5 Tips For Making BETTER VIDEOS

This one's easy, turning off internal sharpening in your camera. I usually like to set mine to around 0, -1. This way it doesn't give you that cheap camcorder sharpening look, and you get to maintain some of the finer details that you will capture in your frame that would otherwise be obliterated by the in-camera sharpening.
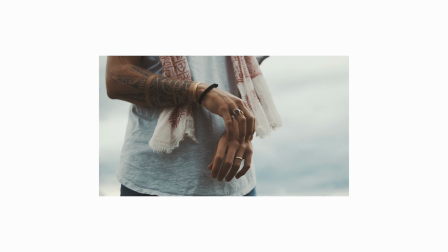266s
So once you import your footage, just add some post sharpening to that and it'll look and taste it clean. Another great sharpening tip, around F4 with any lens is about the sharpest image you're gonna get. Now obviously F4 doesn't give the best bokeh for most lenses, but with wider lenses where I'm not so much concerned about the bokeh,
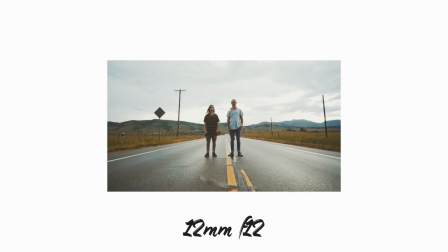280s
I like to crank that aperture down so I get the sharpest looking shot possible. Number 3, music choice.
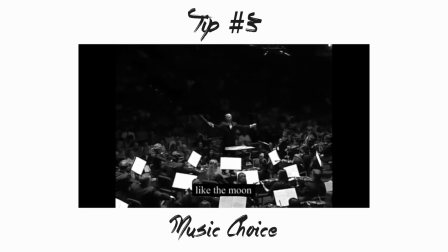288s
Music choice is really, really important because it can make or break your project. The biggest mistake I see is people putting dramatic music or hype music over something that shouldn't really be dramatic or hype.
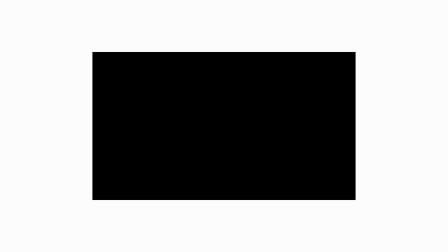298s
Take this for example.
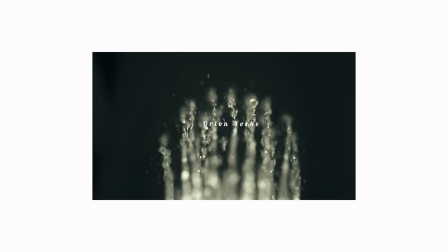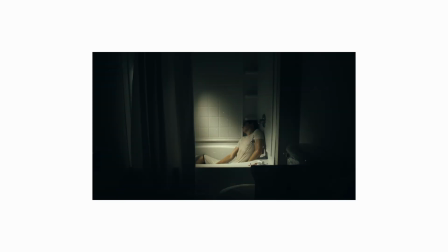Now, it's not like those shots are bad, and it doesn't necessarily mean that music is bad. It just means that music with those shots is bad. That music would really complement something else with a lot more drama going on. But if we were to pick the correct music, something like this,
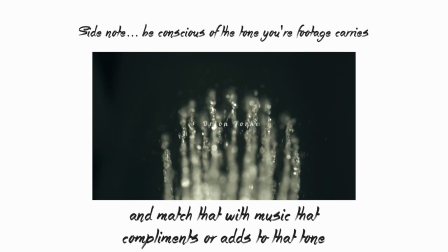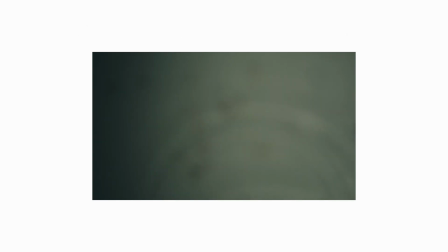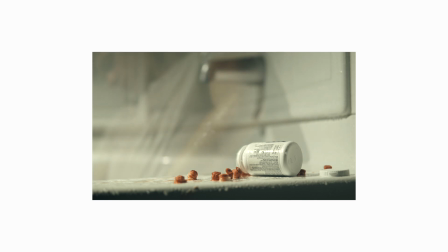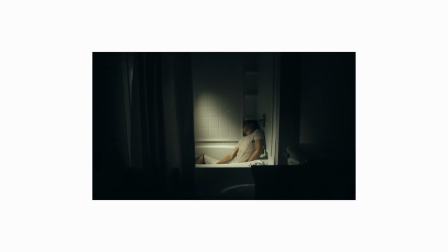we get a much more professional feel just from the music choice. Sticking on the topic with sound, number four, sound design. If you watch any of my videos on Instagram, you know I'm a huge fan of sound design. It really helps to immerse the viewer into the universe that you've created. That sounded like some really deep stuff. It sounds good. There, that's better. So take a look at this sequence, for example, with no sound design.
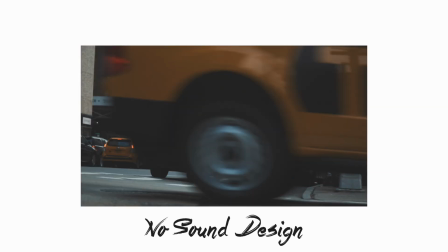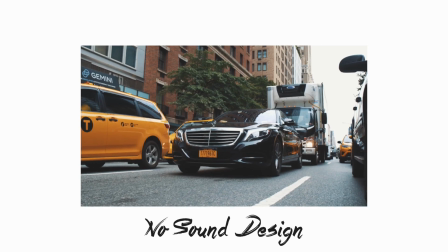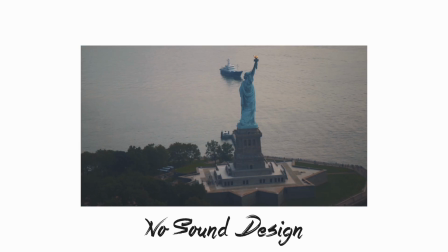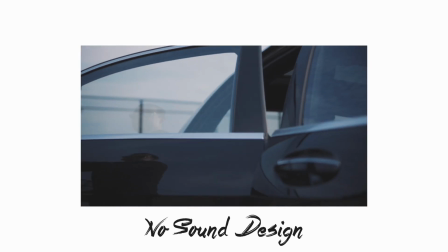Okay, so it's cool, it's whatever, but let's see how much more cooler and how much more whatever it is when we add some tasty little sound bites and sound design elements to it, bruh.
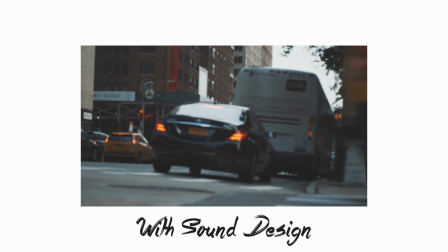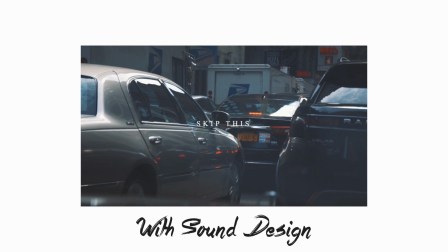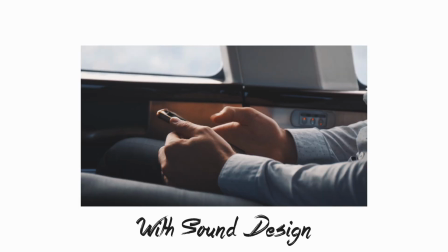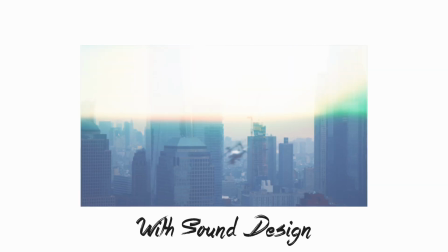That's tasty. So you can see adding sound design like that really helps the professional grade of the sequence. Being hypersensitive to what sounds you want to add while doing sound design really helps too. Obviously, we're going to add in what everybody would expect. The city noises, the birds, the people walking. But it's the little things like the fizz of the soda opening, the sound when he grabs the glass, the sound of the foghorn near the Statue of Liberty, or the little sound I added in for when he is holding the newspaper. All those really things. What? All those things really elevate the production of the sound design. Oh, are we talking about audio and sound design and music and sound and audio and filmmaking? Wow, what a perfect transition and segue into my sponsor bit. This video is sponsored by Skillshare.
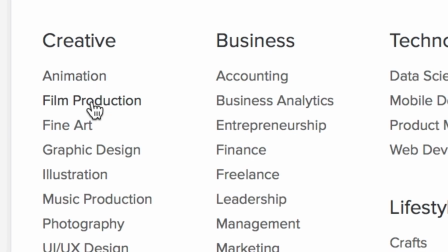509s
Skillshare is like that one uncle that you have that knows everything about everything. It's an online learning community with thousands of classes covering dozens of creative and entrepreneurial skills.
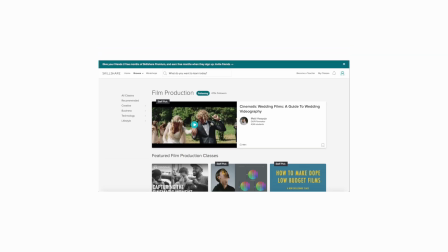518s
You can explore classes in everything from photography to film, to freelance and entrepreneurship, web development, music, etc. And with a premium membership, you get unlimited access to all of that,
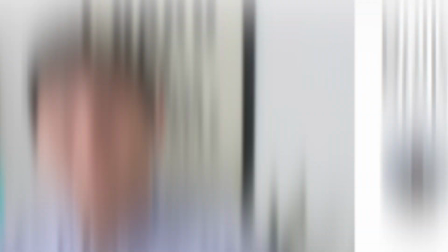528s
plus way more high-quality classes from experts working in their fields to help you gain new skills and live your best life. Isn't that swell? Skillshare is also incredibly affordable. You can get all this with an annual subscription that comes out to less than $10 a month.
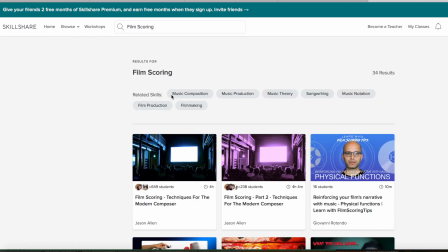541s
Now, I've always been interested in creating my own music for my videos. So the past week, I've been checking out Film Scoring Techniques for the Modern Composer by Jason Allen.
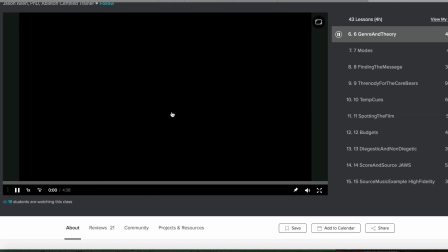548s
It's an extensive series that touches upon the creativity of film scoring as well as the theory. A good mixture between the two that I'm finding.
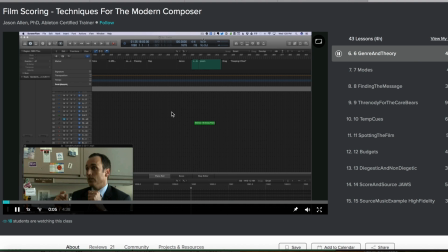554s
It's both entertaining, educational, and something that'll help me add another tool to my toolkit of filmmaking.
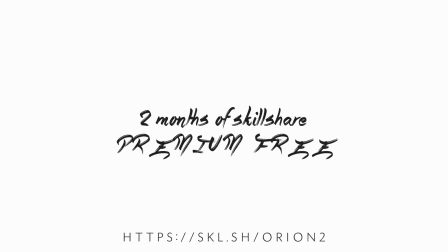559s
So go ahead and click the link in my description to get 2 months of Skillshare Premium free by using the code Orion2.
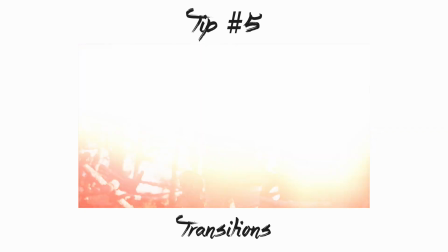566s
Numero Unero 5, transitions. Now, transitions used correctly can really enhance the flow of your video or the story that you're trying to tell. In my case, I like to use speed ramping for a lot of my transitions. Very rarely will I use a lot of slide or zoom or glitch or any of those preset transitions. I do love me some of those and they're tasty when used correctly. But if we're just to put a zoom transition over something like this, it doesn't really serve a purpose other than, oh, we really wanted to use a zoom transition. Use it tastefully and when it makes sense. Transitions that I like to use a lot are in-camera transitions.
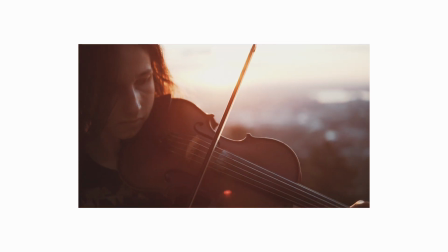604s
When I was shooting, I was getting a lot of light leak into the camera, so much so that it whited out the whole image.
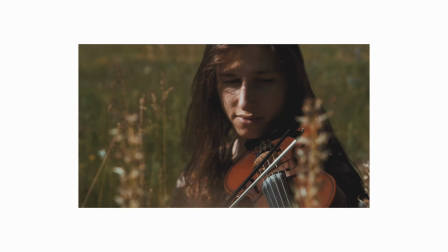609s
So I paired that clip with a light overlay to transition into my next clip, rather than using a zoom, whip, or anything like that, I used what naturally was occurring in camera and enhanced that a little bit with an effect.
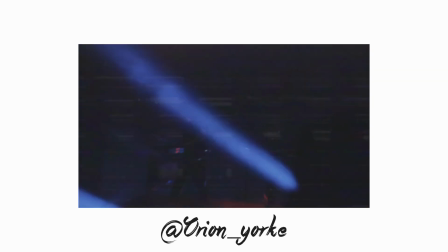619s
Again, if you watch any of my videos on Instagram, you'll know that I'm a huge fan of using speed ramping as a form of transitions too,
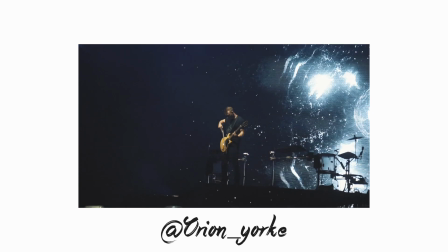624s
matching movements and motion to help match those two clips together. It's a really natural and pleasing transition. See what you can use around you to act as a transition. A mask transition is a really great natural one as well, going behind an object and masking it out to reveal the next shot. So play around with those different techniques of transitions and leave the plugins in their box. Say F you to society and use your own gosh darn transitions that you make yourself. Yes! But if you are looking for some great transitions, I link some down below. Ryan Angle has amazing packs that I use all the time when it makes sense. All right, guys, that was 5 tips and 5 tricks mashed together into 1 to create 5 still, because when you put 5 and 5 together, it's still 5.
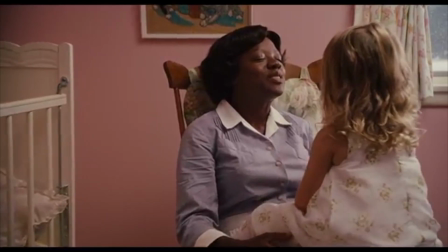664s
See, I put 5 and 5 together, still 5.
You is smart.
Leave a like down below if you liked it. Leave a dislike down below if you didn't like it. Or if you don't like Daniel Schiffer, leave a dislike. But if you didn't like this video, subscribe. Gotcha. Bet you didn't see that one coming, did ya? And if you have any questions, don't bother to ask. I don't care. Follow me on Amazon. Follow me on eBay. Yep. Sayonara.